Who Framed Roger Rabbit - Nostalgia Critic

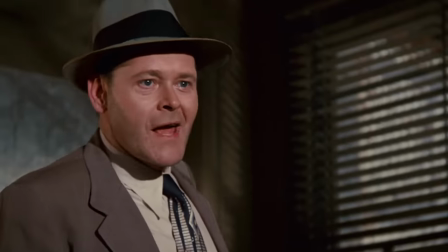He's awoken by Lieutenant Santino, played by Richard Lepard Mentier, who informs him that Roger apparently killed Marvin Acme last night.
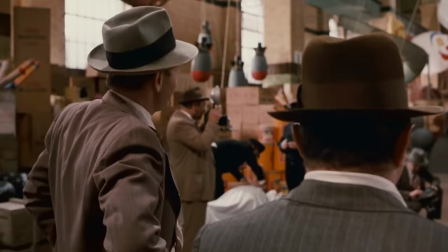Just like a tune to drop a safe in a guy's head. Sorry, Eddie.
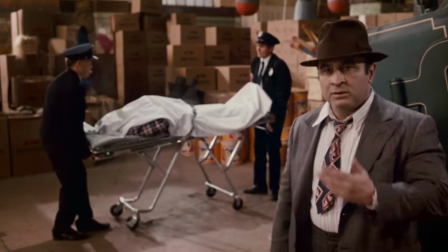What do you say we go to a piano bar later? Ooh. Boy, Acme's blood must have been .0 invisible, because there's not a drop of it anywhere.
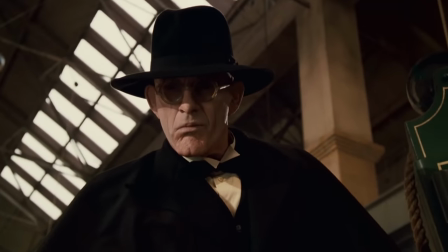Ow! We're then introduced to Judge Doom, played by Christopher Lloyd, who, brace yourself, is the bad guy.
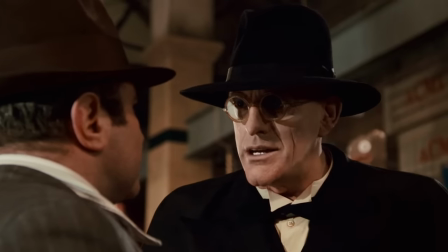Yeah, I think this is more like Columbo, where they make it clear who the villain is, and the mystery is around why and how they'll be discovered.
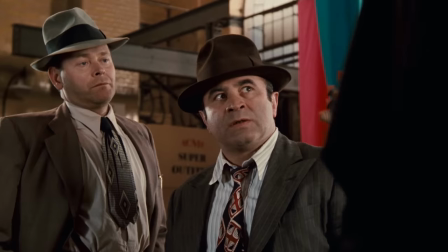Hell, the dude literally has wind blowing in his cape in every shot.
No matter, the rabbit won't get far, my men will find him.
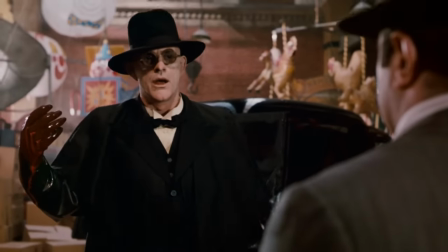I dig, too, that he really looks like a Toon disguised as an intimidating human.
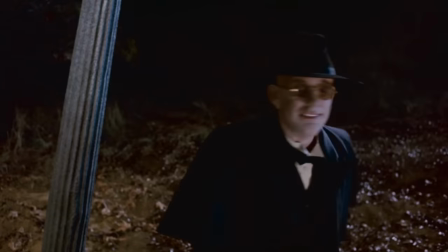He reminds me of the bug from Men in Black, like every second he wants to break out of this false body.
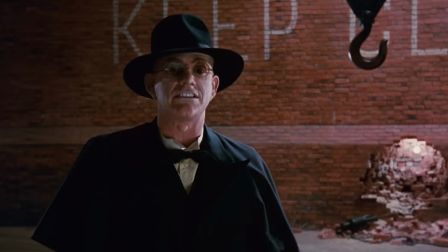With artificial-looking skin, exaggerated features, and he's so white it makes Simon Cowell look less like the mask.
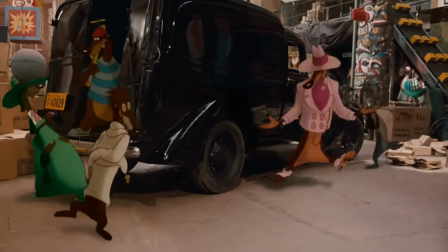Did you find the rabbit? Don't worry, Judge!
He says he and his hired weasels are looking for Roger in between random shoe-killing.
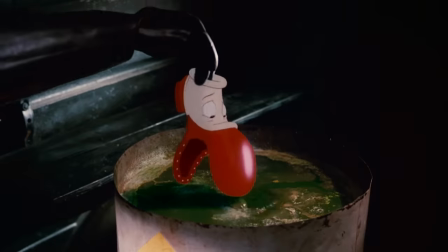With the only liquid known to kill Toons called the dip, he melts Nancy Cartwright's shoe. No, really, that's Nancy Cartwright. Random! And while a lot of people were horrified by this scene, I have to admit, I found it kind of funny.
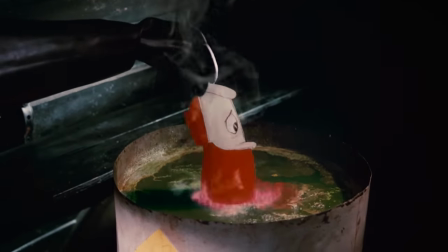It's so over-the-top dark, I swear it served as a roadmap for Zemeckis' Christmas Carol.
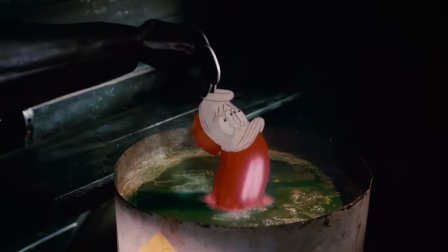I love how this shoe does absolutely nothing and he just kills it. I love how the red paint looks like blood.
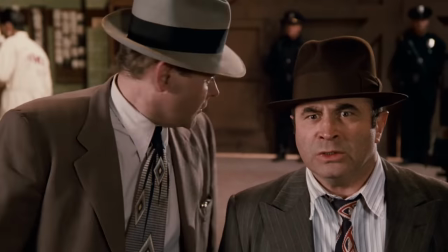I love how Santino has to turn away, because it's so horrific.
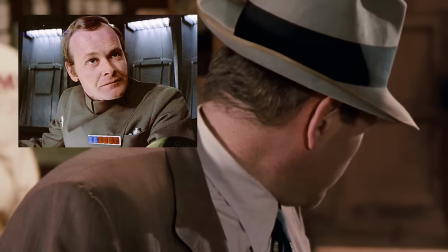When a guy who gets choked by Vader can't bear to look at something, you know harsh shit is going down!
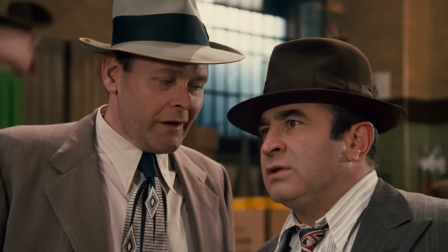Sheesh.
And it also shows that despite Eddie's prejudice against Toons, even he can't take any joy out of this.
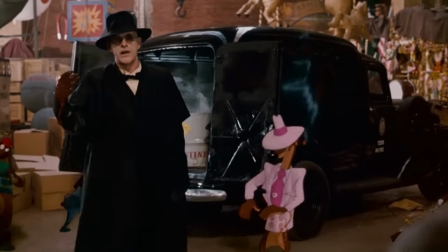Though it'd be kind of funny if he did.
This is how he handled things down in Toontown.
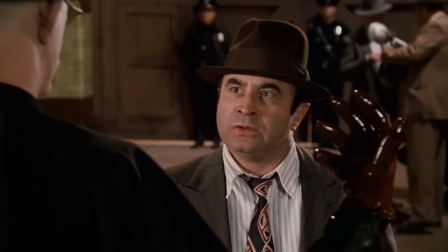I think you of all people would appreciate that.
You know, while you're at it, could you maybe throw these guys in there, too? Hello, my name is Door, and I'm in a dash. Look, I make a lot of these. This is the best I could do this week.
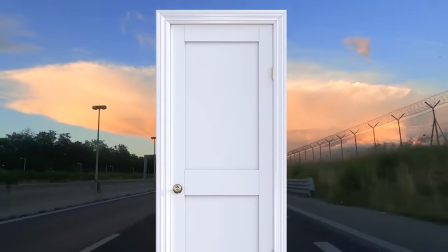Did you forget that one thing at the store? Now you can get snacks, drinks, and household essentials in 30 minutes with DoorDash. DoorDash connects you with the restaurants you love right now and right to your door. And now you can get the grocery essentials you need with DoorDash too.
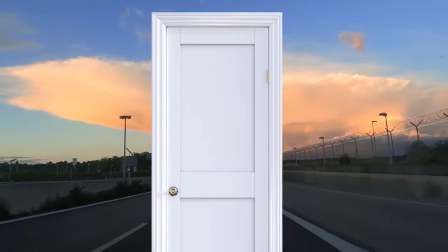Get drinks, snacks, and other household items delivered in under an hour. Ordering is easy.
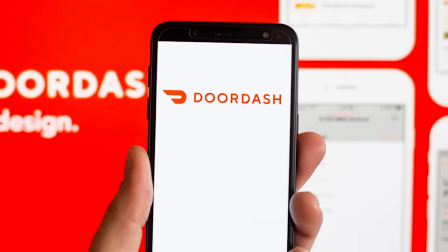Open the DoorDash app, choose what you want from where you want, and your items will be left safely outside your door. with the contactless delivery drop-off setting.
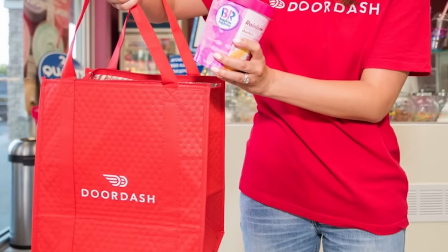With over 300,000 partners in the U.S., Puerto Rico, Canada, and Australia,
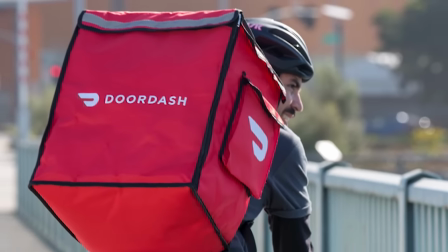you can support your neighborhood go-tos or choose from your favorite national restaurants like Popeye's, Chipotle, and the Cheesecake Factory.
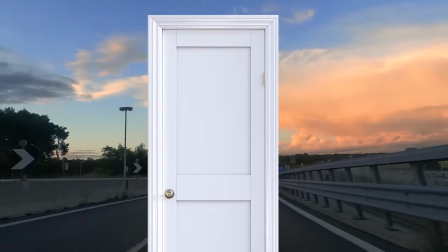Oh, dory-dory-dash-dash. That's my catchphrase. I think I'm going to the offer for a limited time.
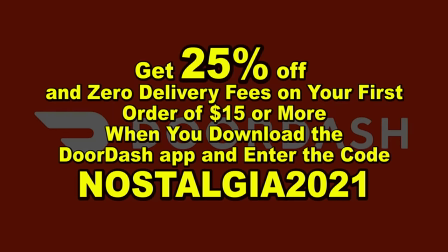Our listeners can get 25% off and zero delivery fees on their first order of $15 or more when you download the DoorDash app and enter the code NOSTALSIA2021.
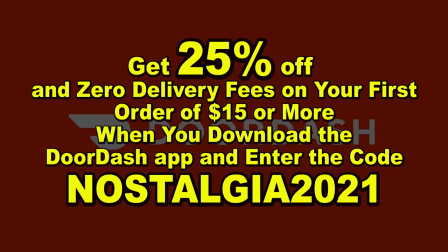That's 25% off, up to a $10 value, and zero delivery fees on your first order when you download the DoorDash app in the App Store and enter the code NOSTALTIA2021.
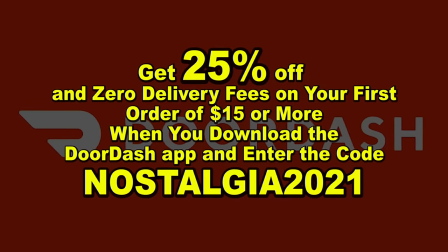Can I hear that offer again? Of course, that's NOSTALTIA2021 for 25% off your first order with DoorDash.
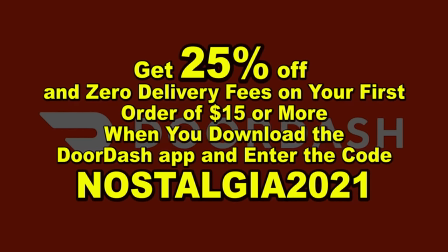Subject to change, terms apply. So get what you need today. Why? Somebody's knocking at my door.
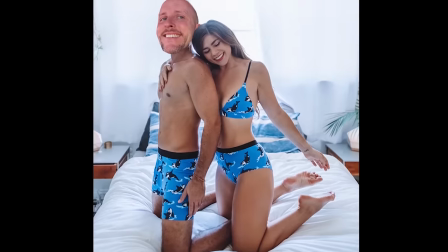Who could it be? Why, it's pee undies. This one I have no excuse for. Summer is coming in hot, literally, but with me, undies, breathable, and soft as heck fabrics,
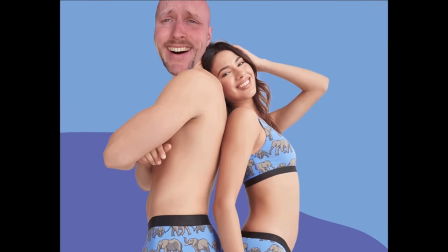You can soak up the sun and feel cool for the summer with a mix of classic colors and adventurous prints
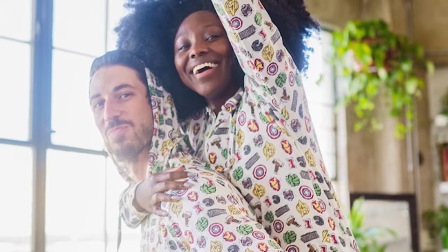perfect for summer Express yourself in your own unique way because me undies believes that comfort is about
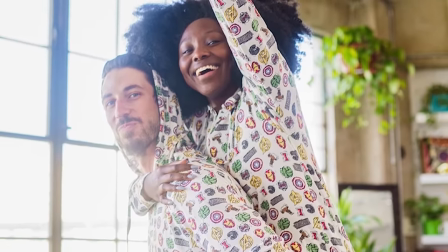more than what's touching your skin It's about feeling comfortable in your own skin. No seriously, it's just pretty cool Like the fabrics really soft the prints are really crazy and imaginative and yeah, like the door said it's summer It's getting really hot that this stuff's really good.
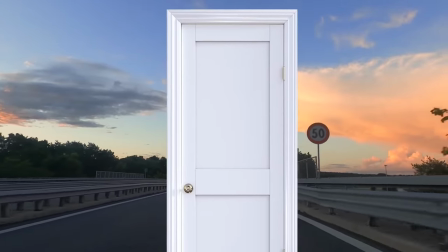Go check it out It's back to the door designed to be the softest thing you've ever worn me undies are energized by creativity and made for self-expression.